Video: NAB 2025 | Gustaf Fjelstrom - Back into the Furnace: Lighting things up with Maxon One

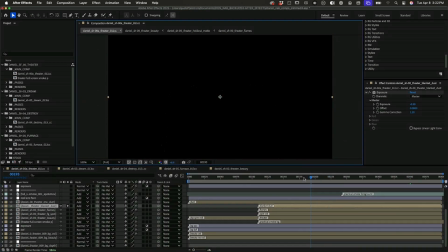26:09 Let me punch up my exposure just so we can really see those coming in. And then some environment dust, because I really love adding dust into everything.
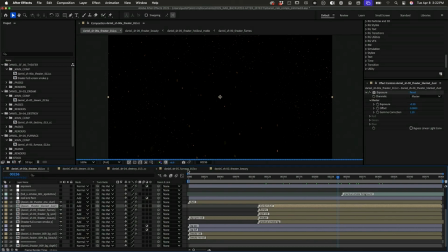26:22 So, all right. Let's go back to reset that.
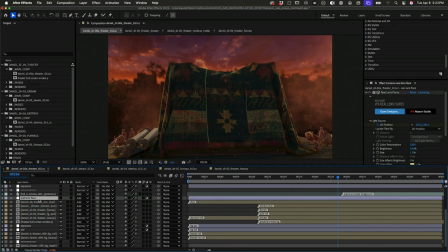26:29 Okay, cool. So that is my basic composite. So once I have all of my elements together, then I'll go in and I'll start really dialing in the look of that image.
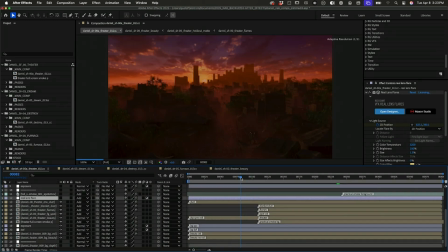26:43 So the first Red Giant shout out will be for real lens flare.
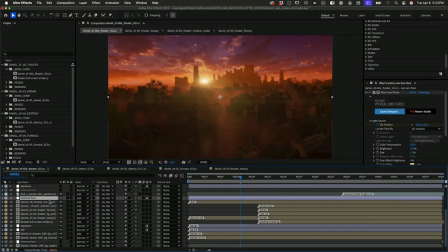26:49 So I needed some flares for our setting sun, or I haven't figured out if this is setting sun or rising sun. It could be either. But let's just say it's setting sun. So yeah, Red Giant real lens flares, really great.
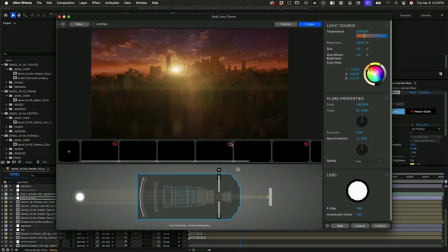27:04 It's got a really flexible designer program where you can come in and just customize your lens to exactly how you want it. I think I just started with a basic sun flare and then just kind of tweaked a few things. So yeah, that's the first Red Giant shout out, is for real lens flares.
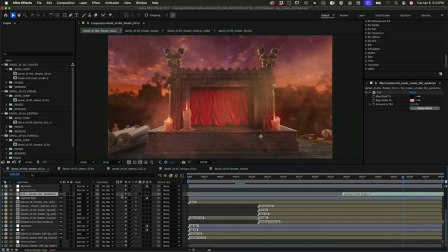27:22 All right, and then last, one more layer of some practical smoke here, just to give me some realistic atmosphere in the piece.
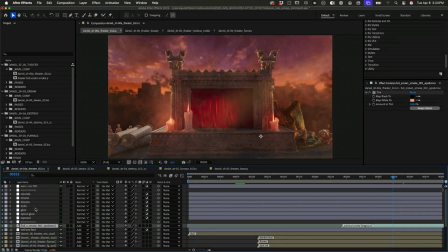27:31 Okay, that's fine. All right, so let's talk about some of the color correction that I'm doing. So once I have my basic composite, I'll go in and first do a path of some color correction, and that is giving my exposures in place.
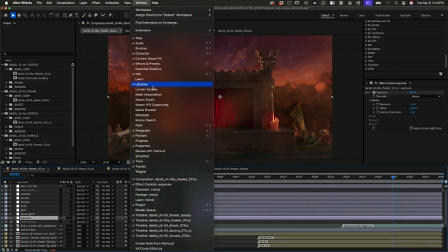27:48 And I'm a big fan of using the Lumetri scopes to dial things in,
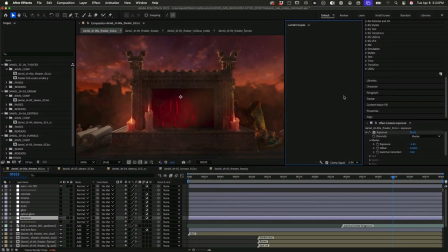27:54 so maybe that'll populate here, we'll see.
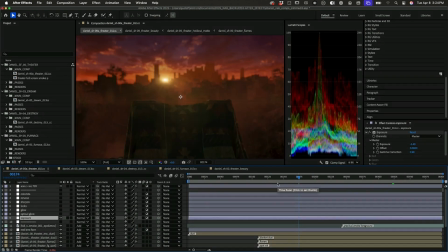27:58 But just to make sure that I'm not overexposing things, and that's one of the great advantages of working in ACES, is that with my 32-bit ACES output, I've got a really wide dynamic range, and I've got a lot of control over that in comp because I'm using ACES. And to just demo that real quickly here, I'm just going to add an adjustment layer.
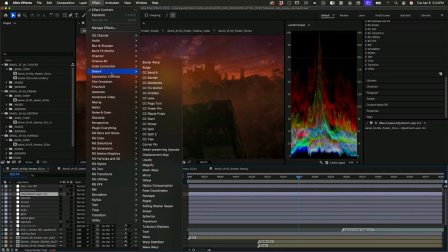28:25 And I'm going to add another exposure here. Color correction, exposure. So not that I would want to do this in a comp setting, but if I were to bump this up 5 stops,
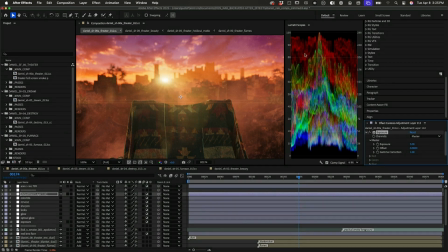28:38 I'm still not blowing out this image because the ACES transform has a very efficient color mapping and roll off at the top. So you can see here, even though I'm going up 5 stops, I'm still not clipping my image. So yeah, I can't go back to just compositing like normal sRGB images for final renders. But yeah, so another ACES for the win. Okay, second Red Giant shout out is optical glow.
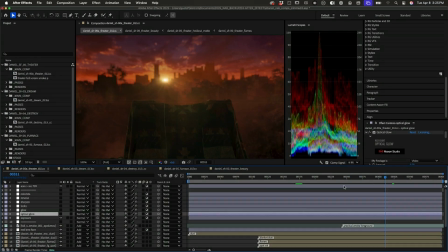29:07 So let's go back to sort of where we see our candles. All right.
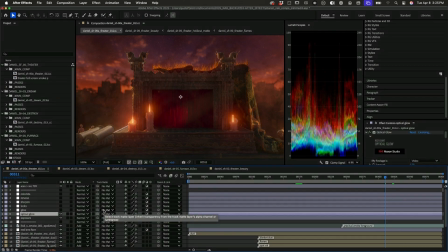29:13 And how I'm using optical glow is to give me some of that bloom from our hottest parts of the image. So you can see definitely here on our candle flames, that's we're sort of blooming out. And of course you have the bloom in Redshift, which you could render out as well. But I find doing that and having that baked into my render leads to less flexibility on the comping side. So I'd much rather do that in comp. And then with optical glow, I have much more control over how that glow looks. So I'm a huge fan of adding in this sort of diffusion and any sort of glows or anything, especially when there's practical lights that are visible in the scene. All right, and then on top of that, I'm usually adding in just some plain old After Effects vanilla glow just to kind of further enhance that.
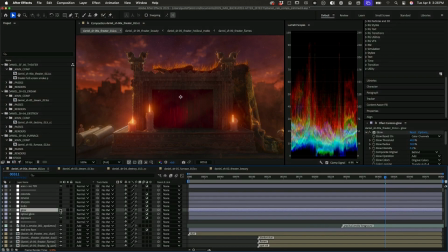30:01 And I just, this one is very subtle, but it just gives me a little more sort of volumetric bloom in the scene. So our third Red Giant shout out will be to Magic Bullet Looks.